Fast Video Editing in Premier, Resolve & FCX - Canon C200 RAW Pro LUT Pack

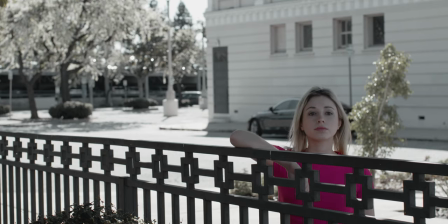727s
This will work well in high-key lighting as well as low-key lighting, where you as a filmmaker get to decide what it is exactly that you want to bring emphasis to.
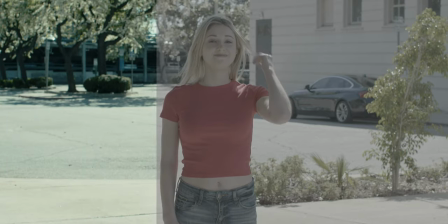741s
The Nostalgia LUT does a terrific job at making a one-click adjustment to your Canon C200 Rock Lifts
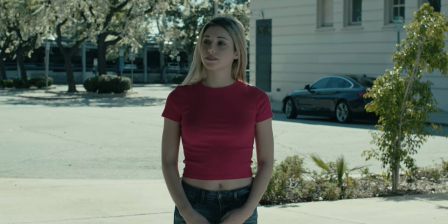747s
by bringing back that feeling of film with big contrast that doesn't crush shadows, allowing highlights to roll off gradually in a very pleasing way,
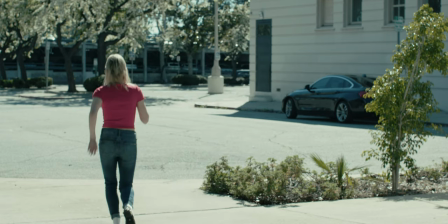759s
and skin tones that pop and don't look over-processed or plastic. All this emotion is packed into a romantic interpretation of your footage.
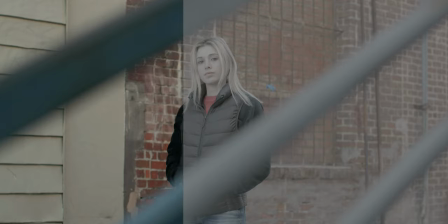770s
Punch it, LUT. It is a high, emotionally charged LUT that will make a quick point in your storytelling
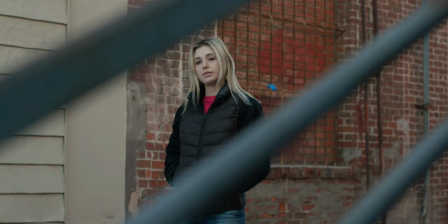777s
without clipping any highlights or creating any harsh shelves.
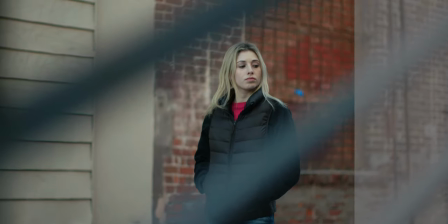783s
This LUT will pull down your mid-tones by about one full stop And then it
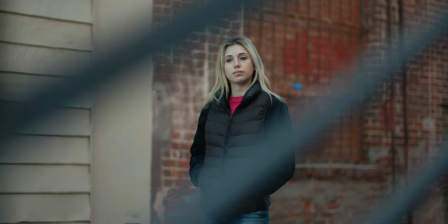788s
will expand the headroom of the midtones into the base of the highlights in the scene. Cars, men, gyms, racing, skateboarding, and basically all action sports is likely where this LUT will be used the most. The teal and orange LUT should have been called the YouTube LUT because so many people like that concept and then they try to apply it to their footage.
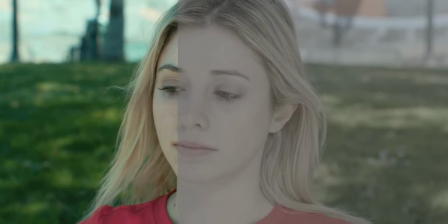813s
For me,
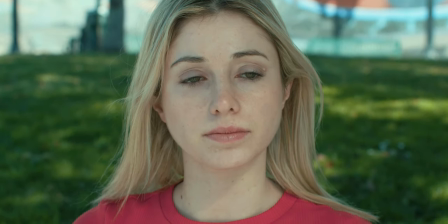815s
some of it is a bit too aggressive and that's why we worked on this teal and orange LUT where
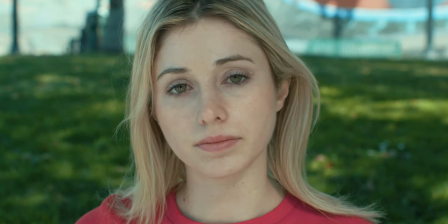823s
we can still leverage color contrast but with subtlety because most times less is more. The two-tone LUT will manipulate colors in your scene with a single
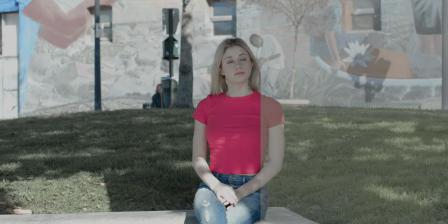837s
click allowing for skin tones and other colors in the scene to be emphasized.
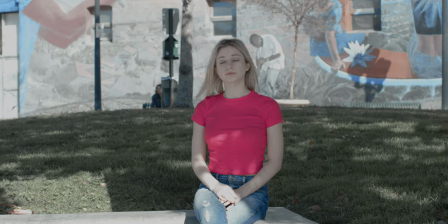843s
The concept here is that there are dominant colors in your scene, like furniture, walls, flooring, all that make up the environment, right? Well, those colors are then toned down, allowing for your point of interest to pop.
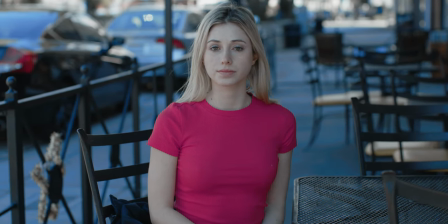860s
So this comes in really handy when you don't have a set designer or wardrobe designer, because it makes your project and clips look and feel as if they were actually planned and designed,
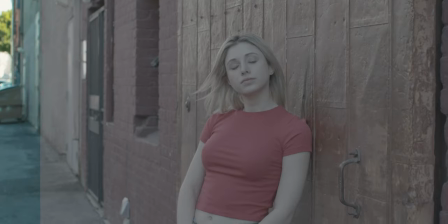873s
adding instant production value. The Urban LUT is one of my favorites for vlogs.
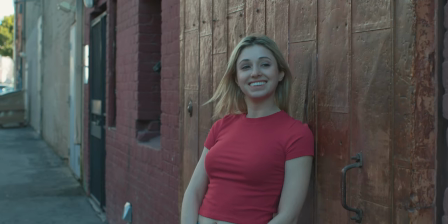880s
It allows details to come through in the mid-tones and gradients, allowing for viewers to feel immersed in the scene and the story. And like the rest of the LUTs, we protect skin tones and soften the highlight roll-off to ensure that we avoid clipping. I will have additional videos on how to install these LUTs when using Premiere Pro, Resolve, or Final Cut, and they will be linked in the description as well as added to this new Canon C200 Pro LUT Pack playlist. Those videos will also include examples and instructions on how I would recommend that you use these LUTs. As these LUTs make their way out into the wild, I will put together a video with commonly asked questions so that you can evaluate if these LUTs are right for you and your type of projects. I need to make a point. I need to tell you that all of this work is possible because of you. Thank you for subscribing and thank you for being part of this awesome community. I realize that not everyone shoots in RAW just like not everyone shoots on the Canon C200. So stay tuned because what's next you will not want to miss. So be sure to subscribe and ring that bell so that you won't miss out. And that's really all I can say at this point. I warned you, Workflow Wednesday episodes are going to be longer.